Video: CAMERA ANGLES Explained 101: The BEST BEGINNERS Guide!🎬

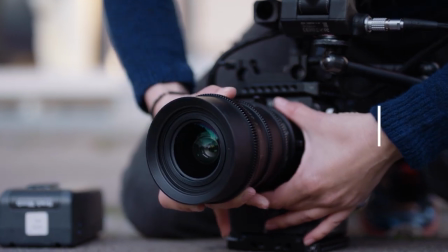Do you want to make amazing video projects? Then you need to master the basics of visual storytelling to communicate your stories and ideas effectively.
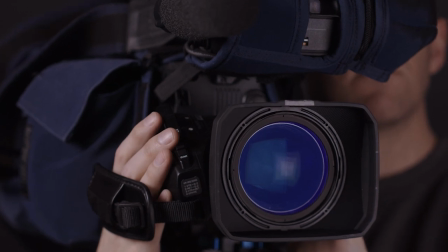That's why you should watch this video series, where I will teach you everything you need to know.
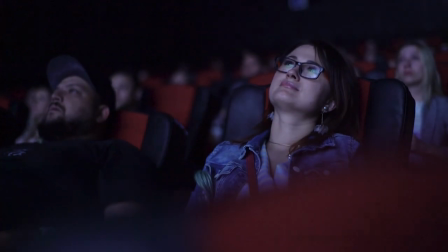In this video, we will talk about camera angles, one of the most important elements of visual storytelling.
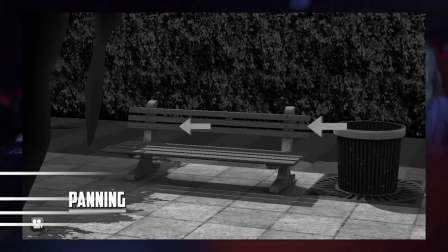But before we start, make sure you check out the previous video where we covered the camera movements.
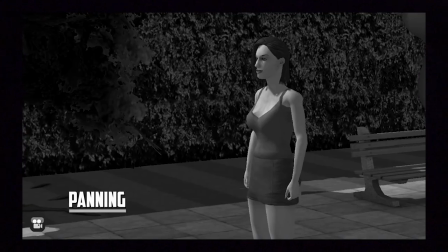You can watch this series in any order, just click on the link in the description to see the complete playlist.
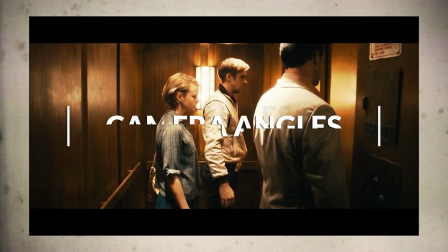These are the six basic shots that depend on the camera angle. This means we are not looking at how big or small the frame is, but where the camera is placed.
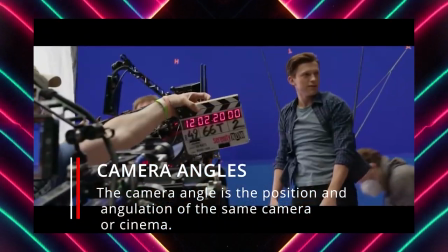These six angles are part of the visual language that you can use for your shorts or any other visual project.
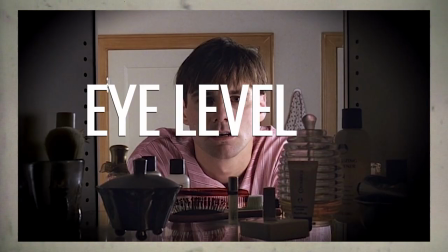Let's start with the first one, the eye level shot.
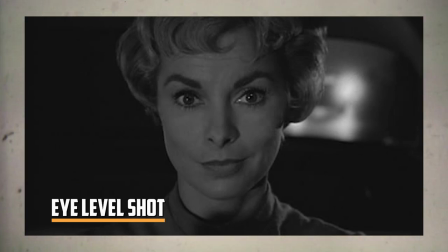This is when the camera is at the same level as the eyes of the person or thing you are filming.
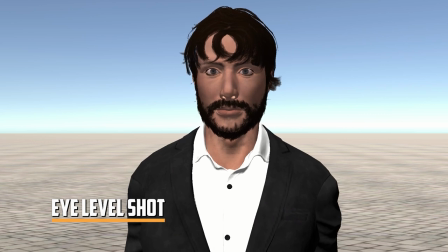It's the most common and natural one, because it's how we usually see things in real life, right?
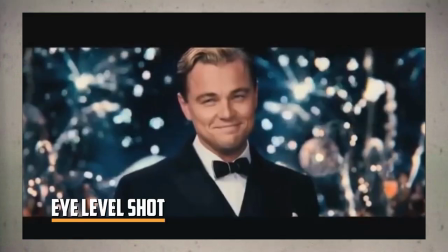Unless you are very short or very tall, of course. It doesn't have much drama, but it's good for showing things as they are.
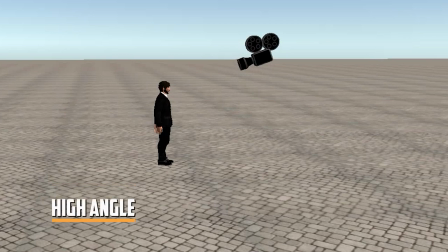How about we look at the next one, the high angle shot. This is when the camera is above the person or thing you are filming looking down.
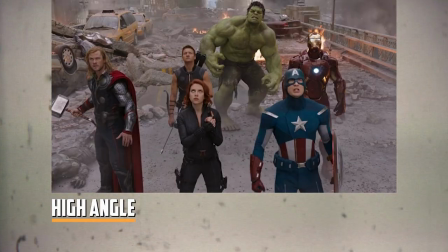This shot can make them look weak, insecure, inferior, or scared. It's also a common way to show how an adult sees a child when they talk to them.
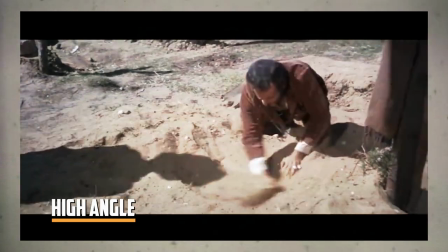If you want your character to look weak, this is a good shot to use. It will help you get your message across.
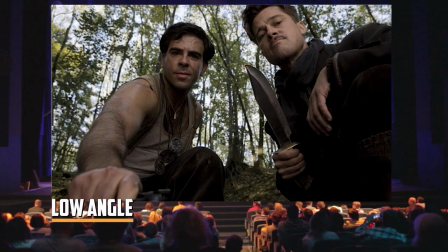The next shot is the opposite, the low angle shot. This is when the camera is below the eyes of the person or thing you are filming, looking up.
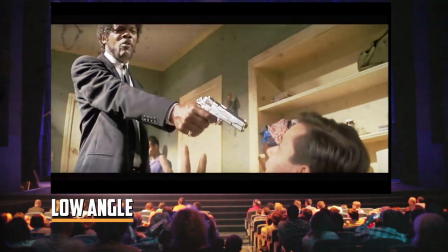This shot can make them look dominant, aggressive, powerful. It's often used in movies, for example, to show how powerful the villains are in some scenes.
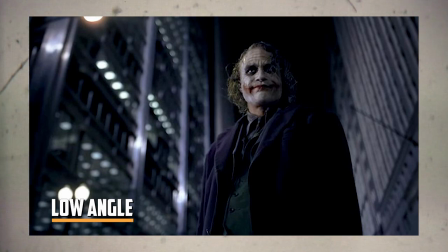Watch some movies and see if you can spot this type of shots. You'll see what I mean. Let's move on to the next one, the overhead shot.
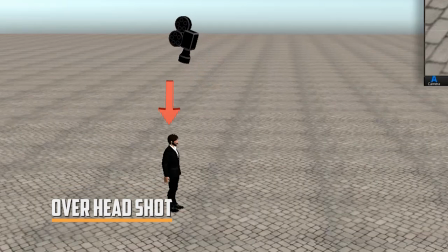This is when the camera is right above the person or thing you are filming, looking down.
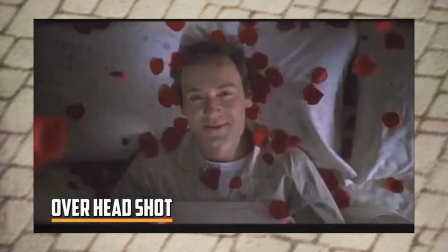It's usually a wide shot, and the difference between this shot and the high-angle one is that in this overhead shot,
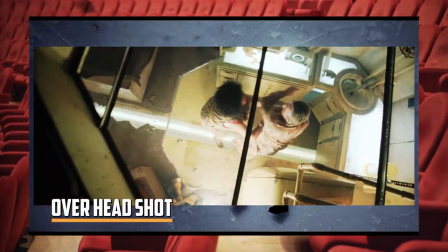the camera is at a 90-degree angle, while in the high-angle one is more like 45 degrees.
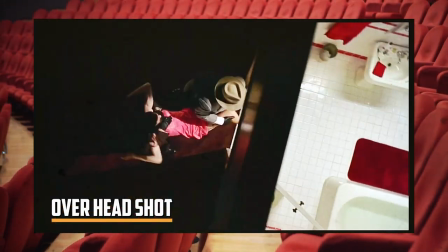This shot does not have much dramatic power, but rather, it is used as an aesthetic effect of style.
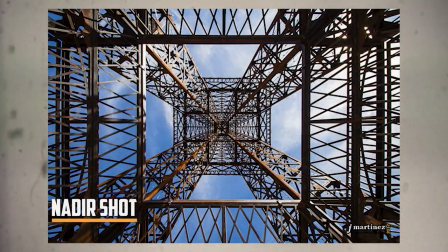Next up is the nadir shot. This is the opposite of the overhead shot. This is when the camera is below the ground looking up at the person or thing you are filming.
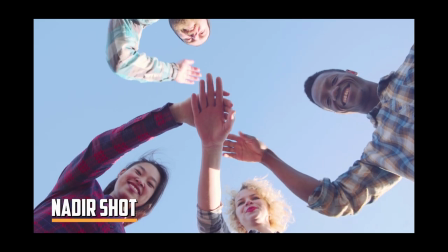It's a very rare plane, unlike the others, but it can be used for style or to create movement.
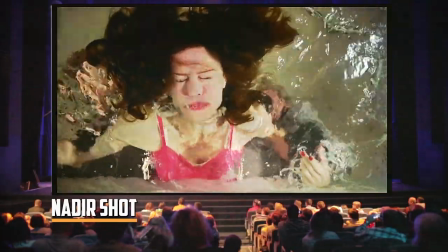For example, have you ever seen that shot of someone splashing water on their face in the sink, and their face goes into the water?
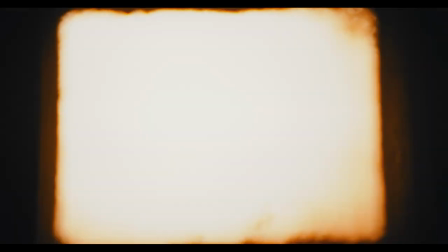That's one of many examples. The next plane is the Dutch angle.
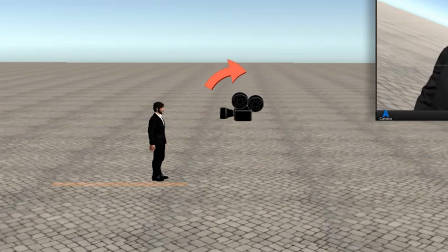This is when the camera is tilted by about 45 degrees. It's like everything is leaning to one side of the screen.
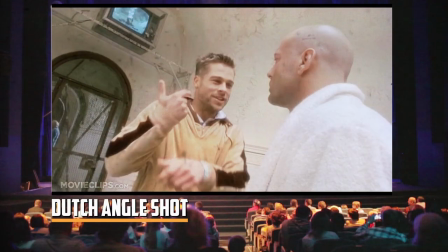The horizon line is totally diagonal. You can tilt the camera to either side of the screen.
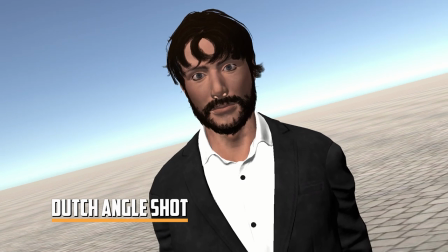This plane can show that something is wrong or that the person or thing you are filming is confused or stressed.
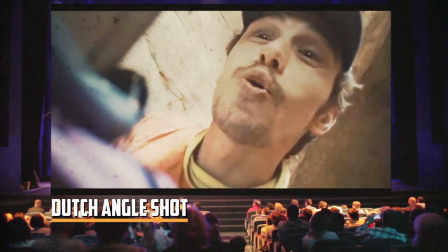Watch some movies and see how they use it when the main character is in trouble or doesn't know what to do.
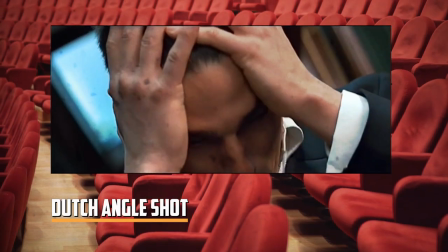You can also use it to make your shot more dynamic and interesting. Let me tell you about some other camera angles that you might not know.
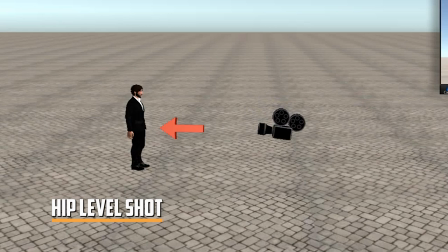For example, the cowboy shot or hip level shot. This is when you put your camera around the waist of the person or thing you are filming.
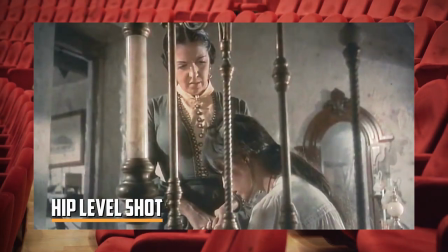This angle is good for situations where, for example, one person is sitting and the other is standing.
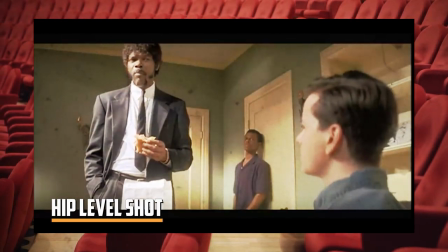It's also good for showing action near the hip. Like when someone puts their hand in their pocket or pulls out a gun.
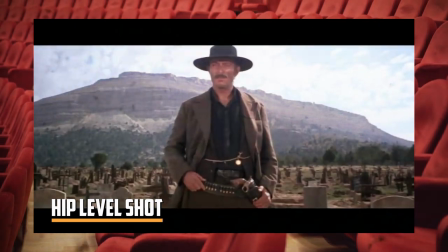This angle is also called a cowboy shot because they used it a lot in western movies.
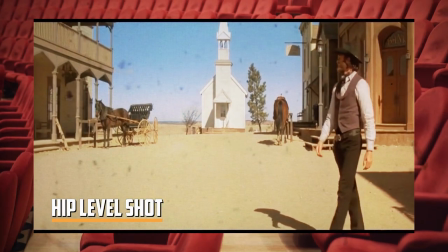They showed the cowboys getting ready to shoot each other from far away.
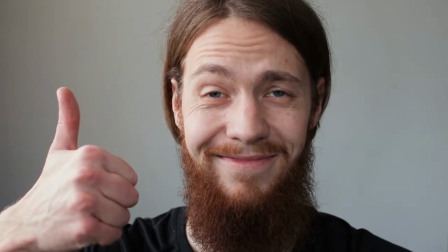If you're enjoying this video, please give it a thumbs up and hit the subscribe button.
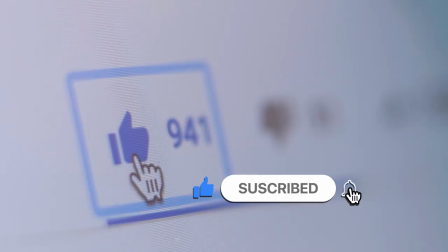It really helps me out and it also ensures that you won't miss any of the new videos.
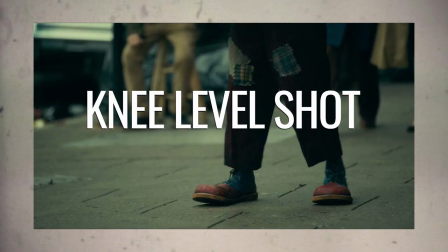Knee level shot.
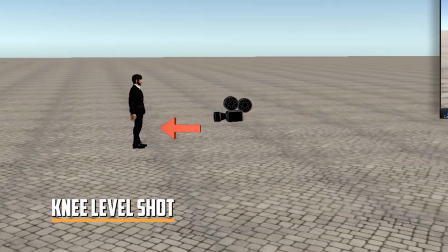This is when your camera is at the knee of the person or thing you are filming. If you use it with a low angle, it can make them look more powerful.
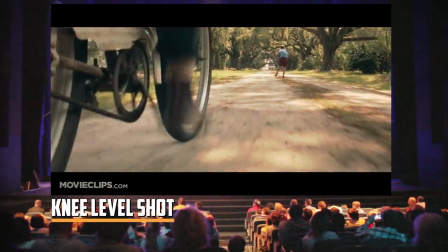The knee level shot is not as low as a ground level shot, but it shows the same idea and they are great for showing people walking.
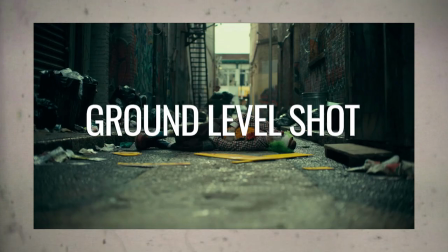Next up is the ground level shot. This is when your camera is on the ground with the person or thing you are filming.
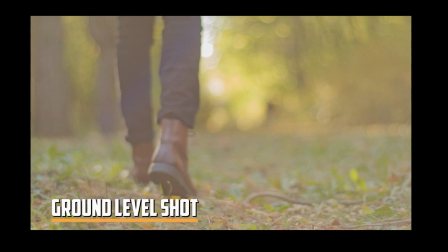This angle can be used when a character walks and you don't want to reveal their face as in many suspense movies.
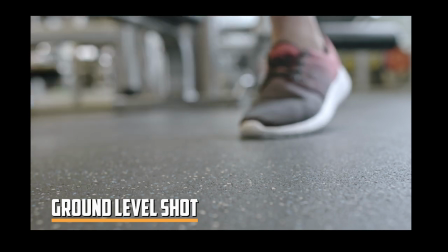It also allows the audience to form impressions of the character based on their actions or their costume.
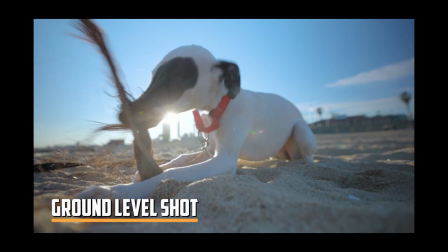For example, in Hitchcock's movie Strangers on a Train,
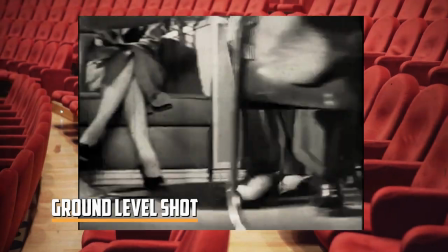where you can see the differences between the two characters at the beginning of the movie without even seeing their faces or having more context,
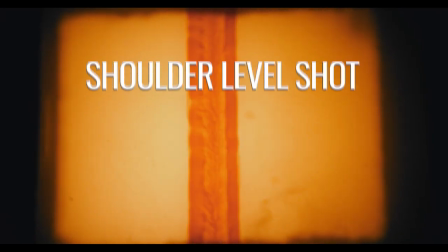but you can get an idea of who they are. Shoulder level shot.
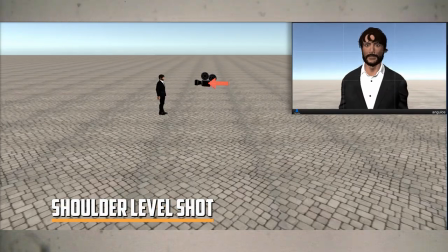This is when your camera is at the same height as the shoulders of the person or thing you are filming,
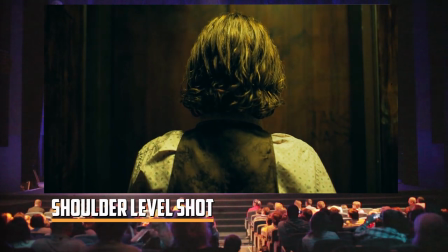and they are actually more common than eye level shots, which can make people look shorter than they really are.
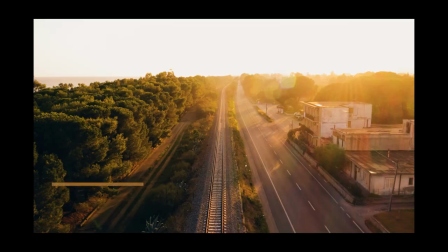Next up is the aerial shot. This is when you film from very high up, like from a helicopter or a drone, and you show a big view of the place.
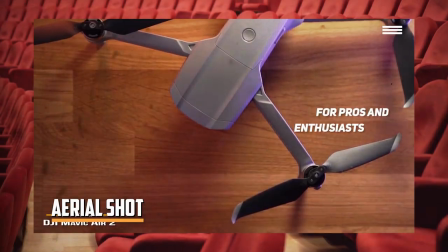For example, you can use it to show the city where your story happens. Drones have made it easier for filmmakers to use aerial shots.
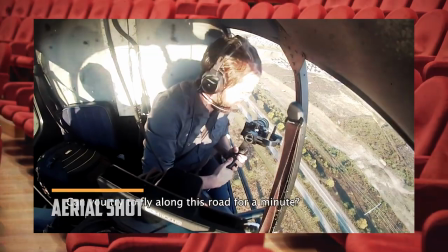Before, it was very expensive to use helicopters or stock footage. But now you can use drones for almost any project, and they are much cheaper.
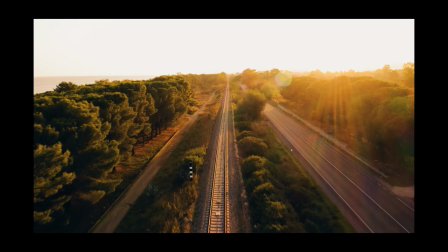Don't you love drones? You know, understanding camera angles is crucial for creating awesome videos.
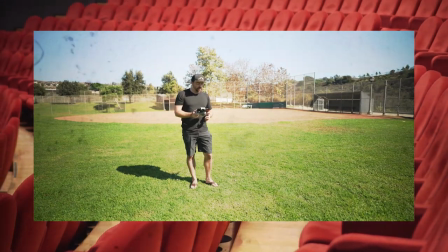And hey, don't forget to check out what I'll be teaching you in the video on your screen.
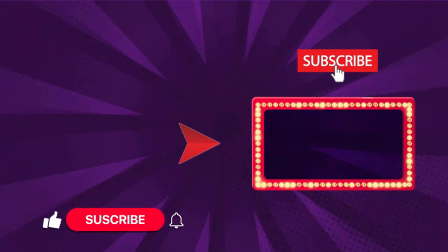It's going to be worth it. So watch that video next. Catch you there.
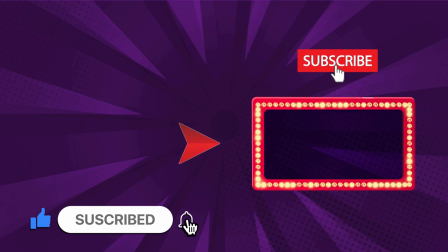I'm Reynaldo Cantu and I'll see you in the next Rebel Filmmakers video.